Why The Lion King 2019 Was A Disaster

But I find when I watch a movie with a lot of beautiful skies one after the other, I'm like, that's too lucky for real photography.
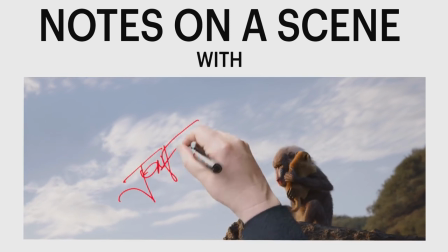In this clip from Vanity Fair, Favreau often uses the term naturalism to describe his approach to the movie. And you know, naturalism is absolutely a valid style to pursue.
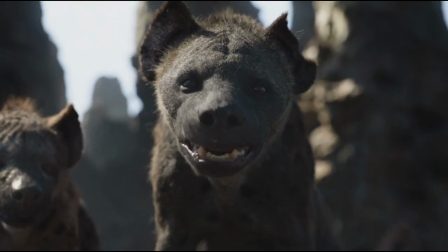The problem with photorealism for The Lion King is that it doesn't fit a story about talking lions and singing animals. Jon Favreau talks about wanting to make it look like a documentary.
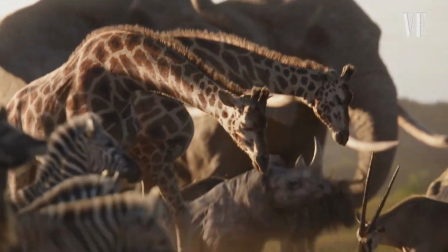In order to keep it feeling a bit more like a documentary, and more like something that was natural, and to try to fool people into thinking they were seeing something that was live action.
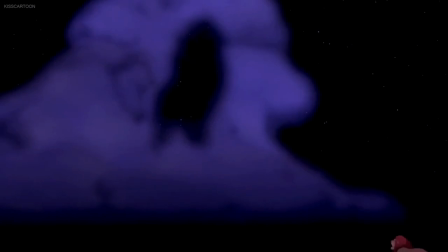But this is not a documentary. It's a story where animals sing musical numbers and appear as ghosts in the sky.
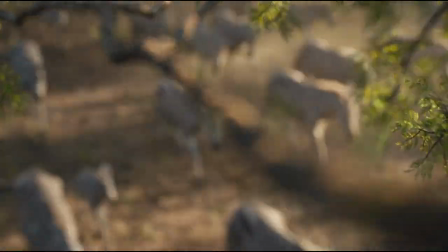When the movie first opens it seems like it could actually work because again it is very technically impressive.
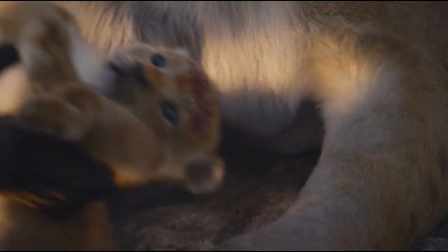But then we see the main characters and it quickly falls apart.
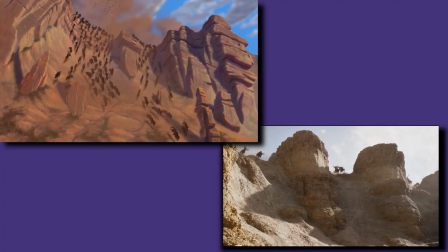Animals do not express emotions the way humans do, that's why they're anthropomorphized in media to have characteristics we can associate with them.
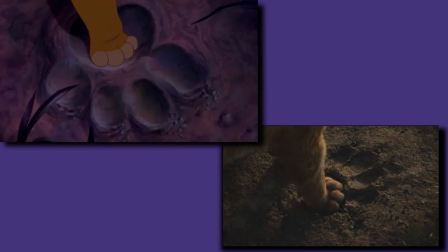The decision to remove this expressiveness from the visuals undercuts the emotional connection we feel with these characters. It has all the dramatic punch of an episode of Hammy the Hamster.
I knew you could do it, GP.
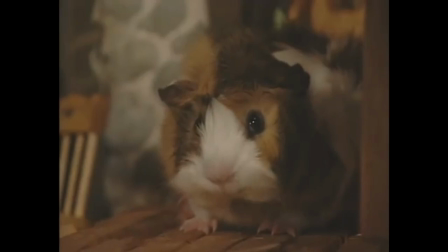You're so clever. Well, yes, I, uh, of course I am. I just did, uh, what, uh, what did I do?
This creative decision doesn't hurt the movie, it cripples the movie.
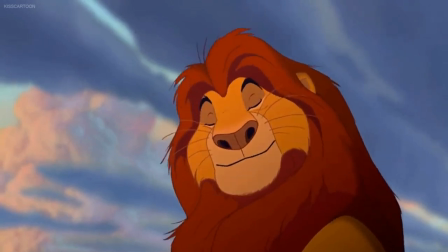Just in the circle of life, you can see these emotional beats in the first film. The warmth evident in the relationships between the characters.
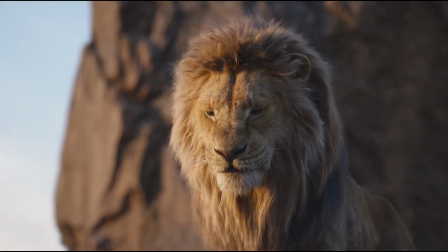In 2019, it's gone. There's no warmth between Mufasa and Zazu or Mufasa and Rafiki.
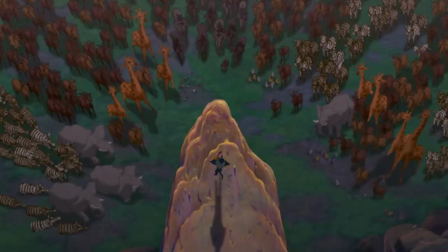When Rafiki takes baby Simba to the point of Pride Rock and holds him up,
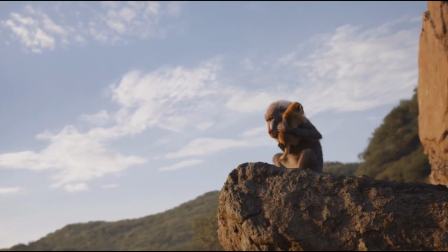the line of action in the animation is so striking in the one and so… not striking in the other.
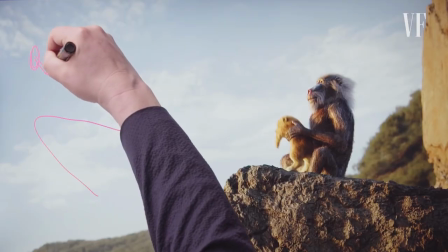Of course, Favreau has an explanation for that.
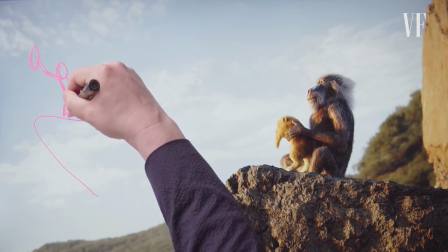But unfortunately the center of gravity would not work in the way the anatomy is on our baboon friend Rafiki here. In a drawing it looks good but whenever we pose Rafiki that way it always looked fake. Maybe that should have been the cue that this was not the right approach.
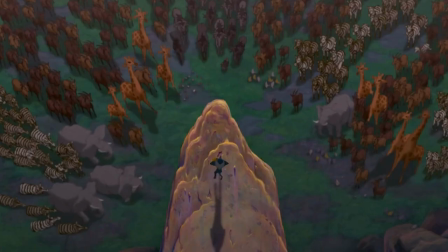And on a related note, do you notice the directing and editing on the original?
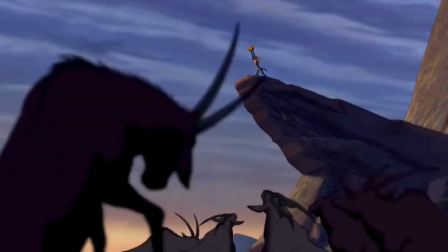The dramatic zoom, the quick cuts, all of these elements that you might not even really notice unless you're looking for them.
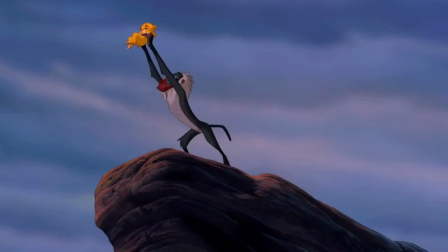When you combine them, they create a visual jolt that coincides with the crescendo of the music. Even if you don't notice it consciously, it still has an impact on you. And again, the 2019 version,
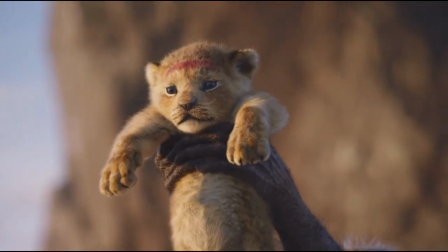the camera motions are a lot flatter this time around and combined with the character designs, and makes the movie feel so lifeless compared to the original.
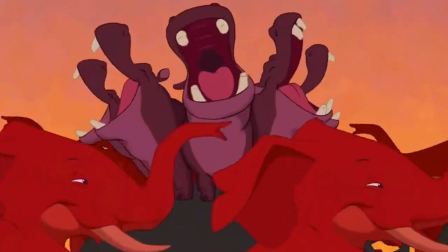The issue pervades through the entire movie. The colorful and vibrant energy of I just can't wait to be king,
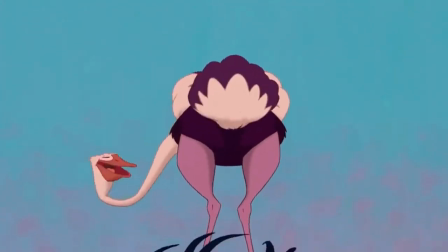which is a playful expression of a young Simba looking forward to being in charge, becomes this.
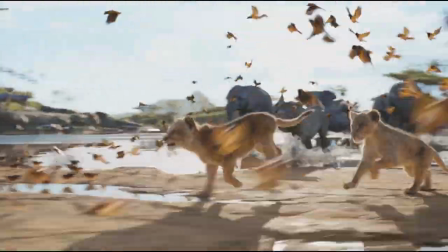Oh I just can't wait.
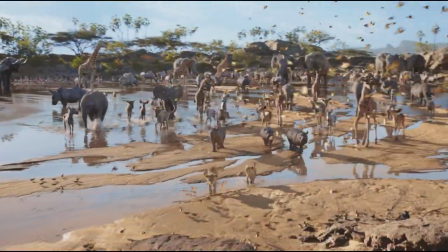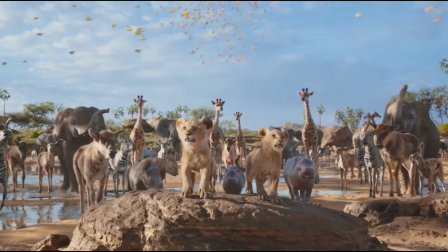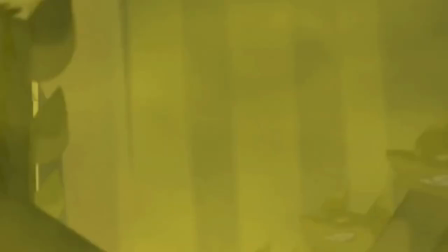The terrifying yellow fire of Be Prepared with its evocations of the Nazi's triumph of the will is now Scar just kinda pacing up the mountainside.
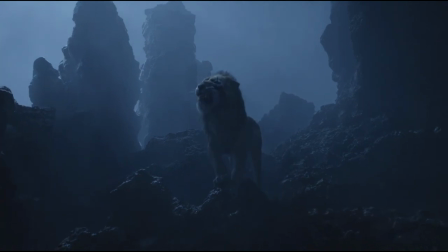The juxtaposition of visual realism with each incidental musical number feels discordant and jarring.
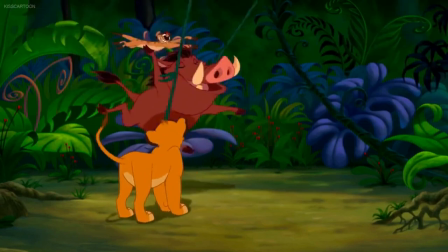It lacks the energy of the animated version and, more importantly, I don't feel like anything's been gained.
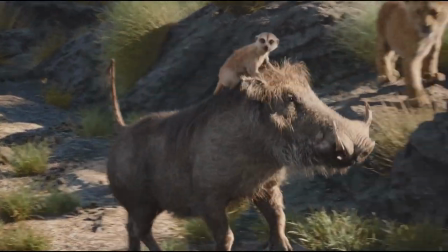The Lion King has traded away its liveliness and impact and received nothing in return.
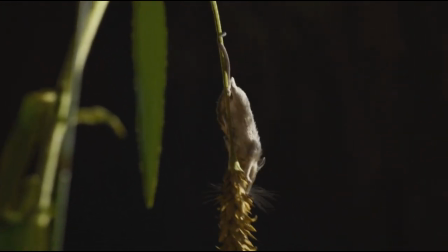Now, I will say this approach could have worked, but it would involve reworking the story entirely.
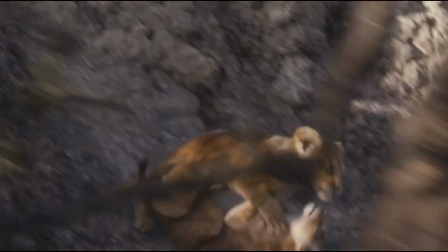Imagine for a moment if the film had gone all in with the documentary style angle. That would mean no singing, and more radically, no talking.
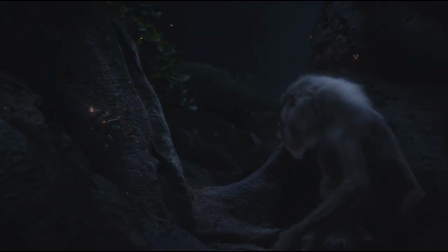Instead, all the animals pantomime. Maybe we have some incidental background score to clarify tone.
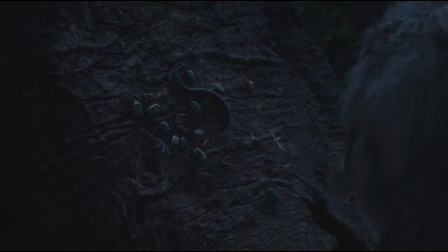But basically the whole story unfolds as if they really were animals without dialogue.
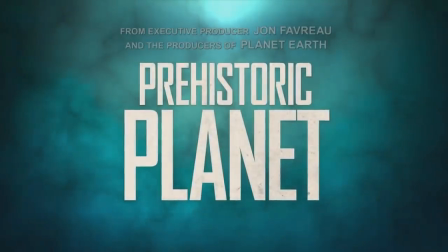In fact, as I was making this video, I had to re-record this part because Jon Favreau produced a series called Prehistoric Planet,
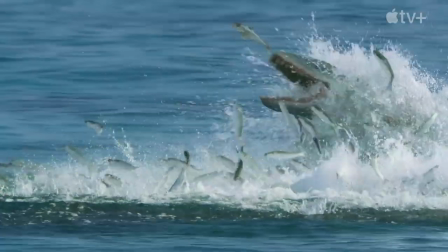which he used photorealistic animation to portray dinosaurs. And guess what?